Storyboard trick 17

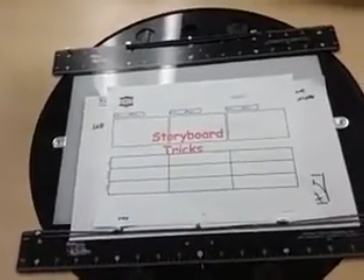(0:00)
Hey guys, I just want to cover another storyboard trick today. So let's get started. Today we're going to be talking about the psychology of balance.
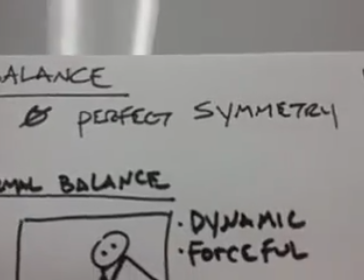(0:08)
Most of the time in balance, you try to avoid symmetry. Symmetry tends to be a little bit boring, a little bit
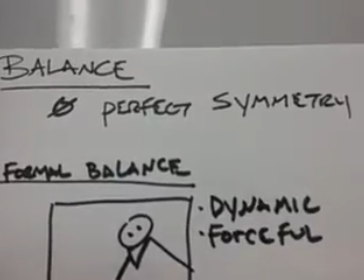(0:15)
stagnant in its setup, which unless you're trying to freak out your viewer.
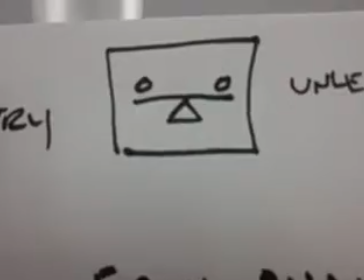(0:22)
Here's just kind of a stagnant shot that's pretty balanced. But there's also an example of doing it to really weird out your viewer.
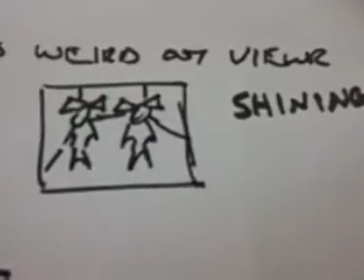(0:31)
In the film Shining, they did it with the two twins at the end of the hall.
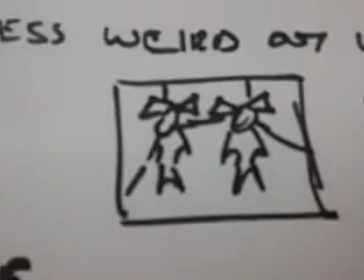(0:35)
And as the little boys riding down the hall, we're seeing the two twins at the end of
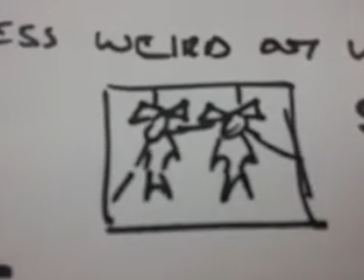(0:41)
the hall, and the symmetry of that shot allows to the weirdness of the twins being ghosts. Let's talk about the two different kinds of balance.
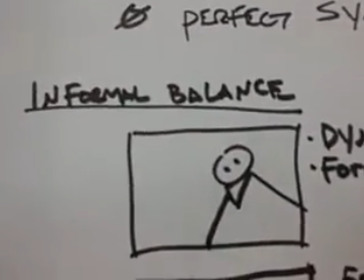(0:49)
Informal is where we're going to be starting. Informal basically is more dynamic,
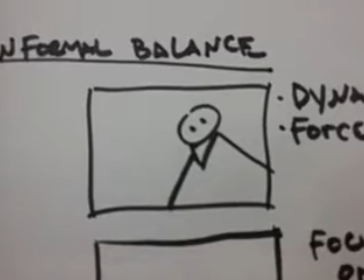(0:55)
and it forces you to look at this point of view. So in this shot, we see the subject matter is off to one side of the frame,
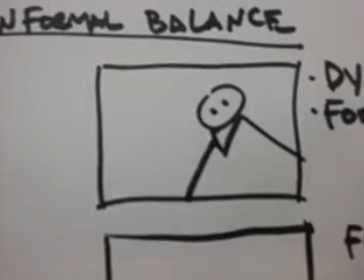(1:03)
and there's no the white around the subject matter is framing him as well.
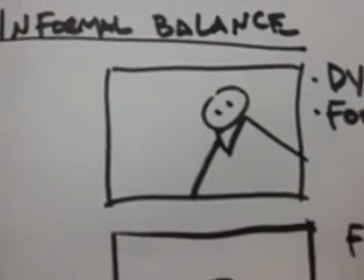(1:08)
It tends to be a little more dramatic, a little more look at this point of view. You can also set up a shot informally where you actually literally have your character,
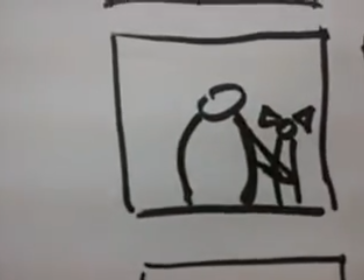(1:16)
the bigger characters, right smack in the middle, but yet our attention goes to the smaller character off to the side.
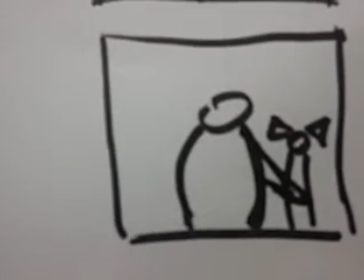(1:21)
An example of this is Man on Fire, when the hero's walking with a little girl.
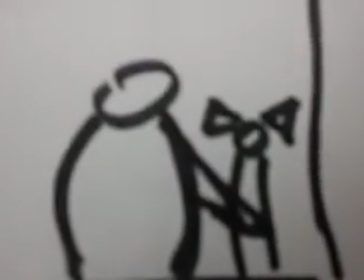(1:27)
Now our attention goes to the little girl here as he's walking in front of her to protect her.
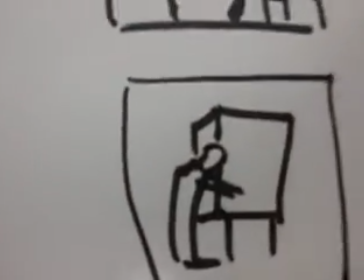(1:33)
Another example of informal balance is, say we have a man working on something big, a cabinet or something.
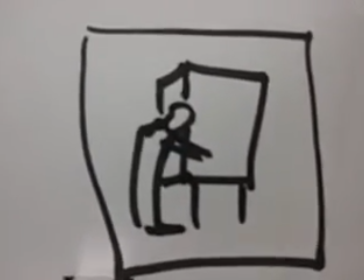(1:38)
The cabinet's actually smack in the middle of the composition, but the man off to the side is getting the attention.
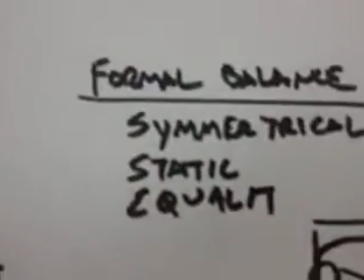(1:44)
Another way to deal with balance is to have formal balance. That deals more with static and shows equality or symmetricalness in the shot.
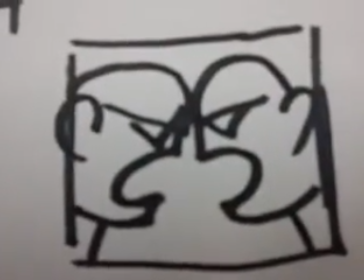(1:53)
An example of that is, let's say we have two titans that are about to fight and they're going neck to neck, and we're showing that both of them are equal warriors.
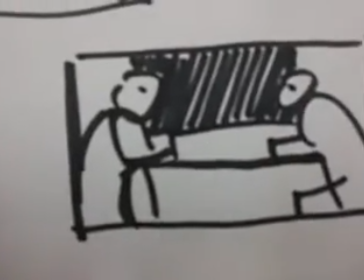(2:00)
Another example is, let's say we have two lovers that are out for dinner, and they are talking about the future of their relationship.
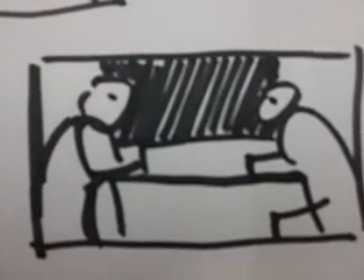(2:09)
So we show equality by showing them balance on both sides of the frame.
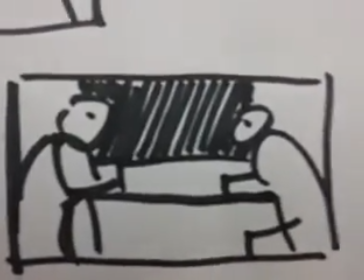(2:14)
So consider balance when you're setting up your storyboard shot. I hope this helps.